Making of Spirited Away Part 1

In my experience, many of the characters portray and contain positive elements of the man Miyazaki-san.
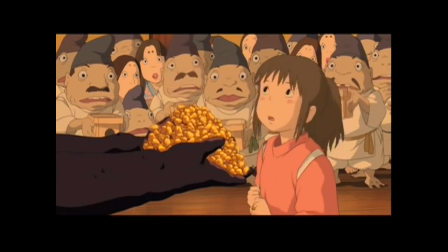261s
No-Face is desperate to enter somehow into the hearts of others, but really doesn't have the ways or means to do so.
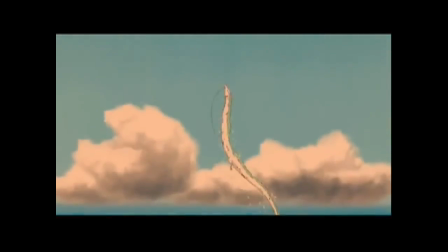270s
Hayao Miyazaki has created a film full of sights, sounds and story. A world that has inspired many of today's greatest animators. In America, animation is the product of many different minds. Let's see, we've got the writer who writes, the director who directs, the artist who draws. Well, in Miyazaki's case, he does it all. From writing to directing to drawing, it's all a product of his imagination. He personally draws detailed storyboards of the entire film. And it doesn't stop there.
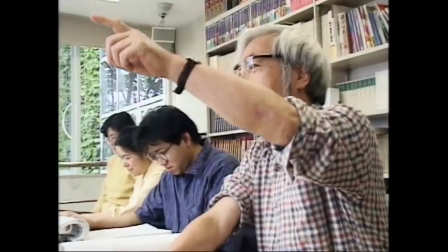302s
He's even written song lyrics. He storyboards the entire film himself. He essentially writes in pictures and even he isn't sure exactly where it's going to go when he starts.
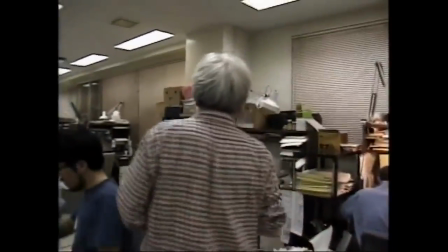316s
I think of him as a great conductor and he is putting his vision and a piece of himself up onto the screen on every film that he creates. He's an auteur, so you really have one man's vision communicated up on the screen.
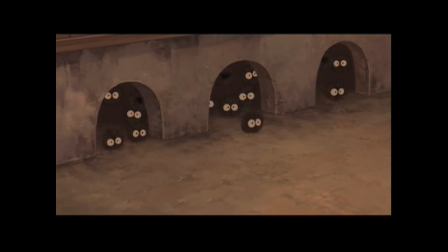336s My shoes are gone.
It's not just Miyazaki's unique vision that other animators admire.
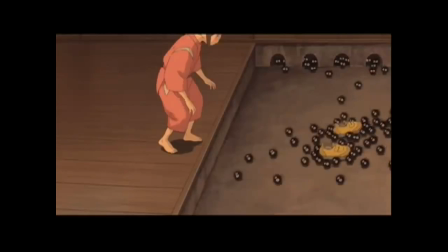343s
It's also his realism, which is a product of his attention to detail. There's a scene where Shihiro puts her feet into her shoe. And it would just be a very simple scene. You might just animate it, and she puts her shoes on and moves, runs off. But he's observed the way a real little girl does it. She doesn't just put her feet in her shoe.
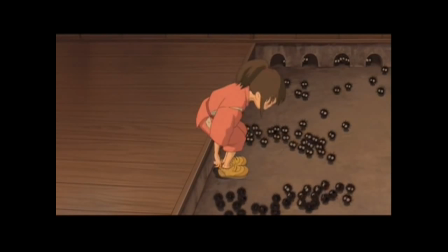365s
She makes sure that it's snug and tight. And in this scene, you can see her kind of tap her toes into there, and then she goes running off. And it's these little just magic moments that convince you that this is not an imaginary world.
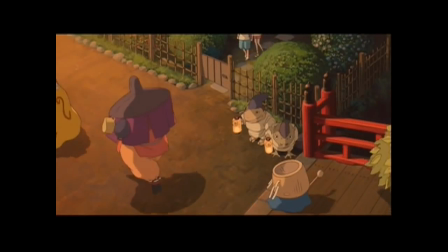377s
This is real.
You have to hold your breath while we cross the bridge.
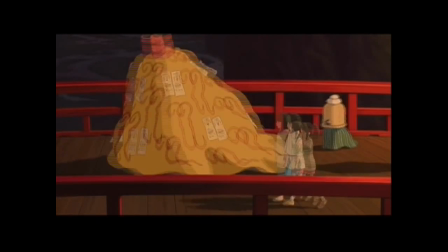382s Even the tiniest breath will break the spell, and then everyone will see you.
Of course this film is fantasy. Of course, it's a complete fabrication. But within the context of that fabricated reality, I feel like I didn't lie to the kids.
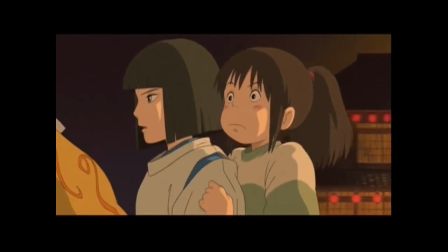397s Hold it.
These arbitrary imaginary rules and that business of holding your breath, and your life depends on it, you know, rings terribly true to children, but not to adults. I don't think he's ever lost that ability to think and see from a child's point of view.
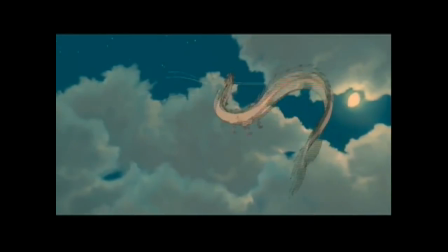419s
Whether it's creatures soaring through the air, antique airplanes, or fantastic new flying machines,
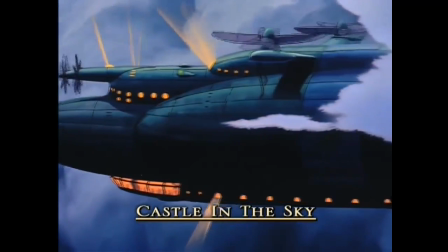425s
Miyazaki's films always feature at least one flying sequence. Flight is such a prevalent theme through all of his films. There's something spiritual, it's liberating, it really lifts the audience up.